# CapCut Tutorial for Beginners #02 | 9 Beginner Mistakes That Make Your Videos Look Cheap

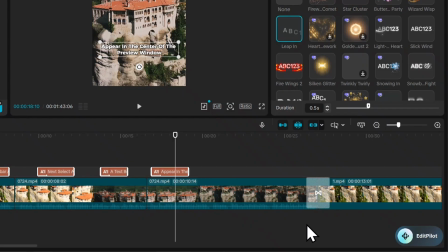Mistake number 4. Using text that's too small. Remember, a lot of people watch YouTube on their phones.
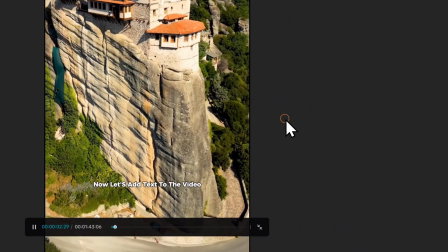If your text is difficult to read, most viewers won't stop and try to figure it out.
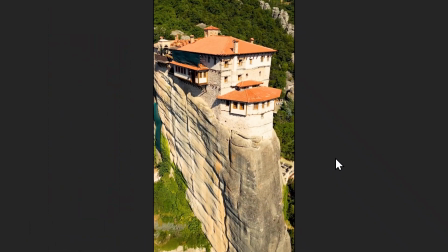They'll simply ignore it. When you add titles or captions, make sure they're large enough to read at a quick glance.
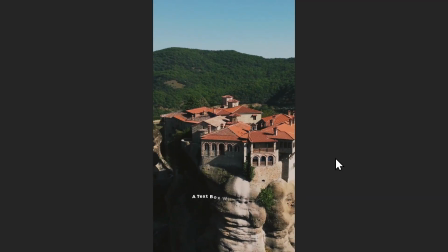Use a clean, bold font, and make sure there's enough contrast between the text and the background.
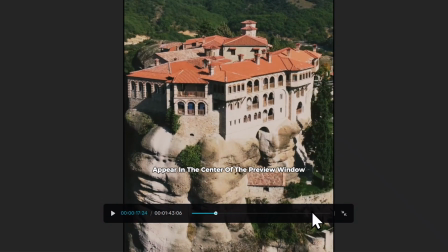Before exporting your video, play it back in full screen and ask yourself one simple question.
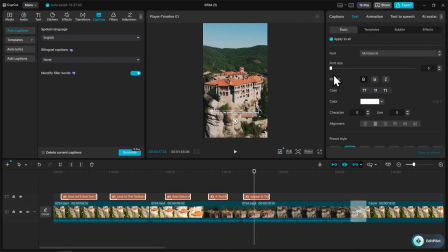Can I read this instantly? If not, increase the font size or improve the contrast.
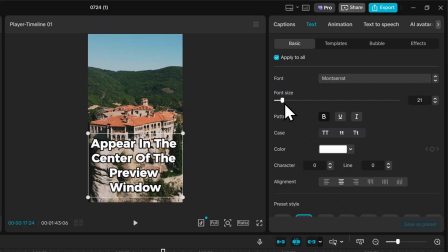Making your text easier to read instantly makes your video look more professional.
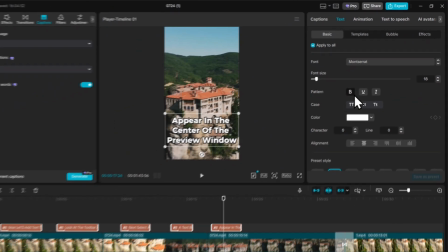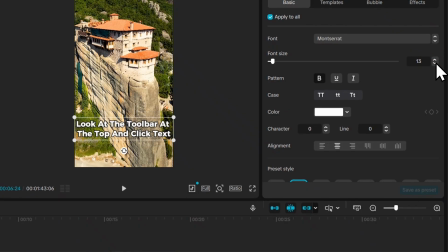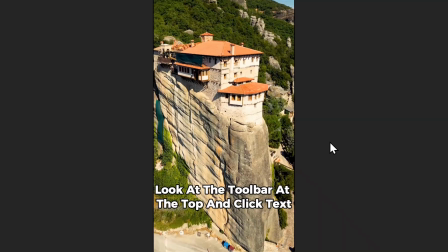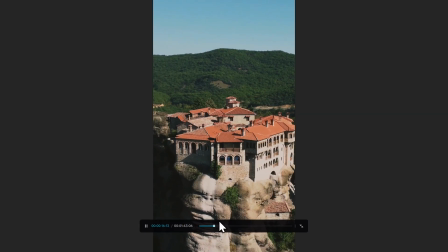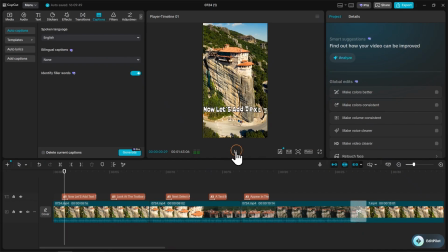Mistake number 5. Using too many fonts. Mistake beginners often make is using too many different fonts.
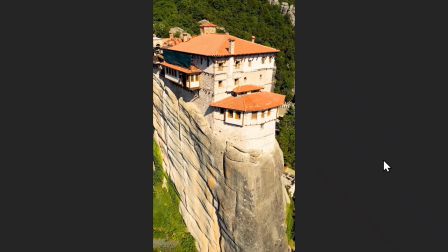CapCut offers hundreds of fonts, and while it's fun to experiment, using several different styles in one video can make everything feel inconsistent.
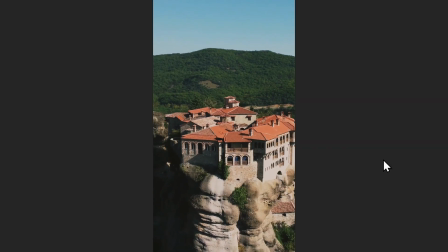A much better approach is to choose one font for your main titles and another for subtitles if you need them.
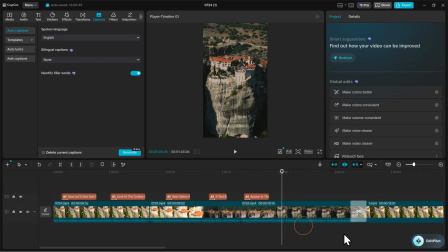Then stick with those fonts throughout the entire video. This creates a clean, consistent look that helps build your own editing style over time. Your viewers should remember what you said, not the font you used.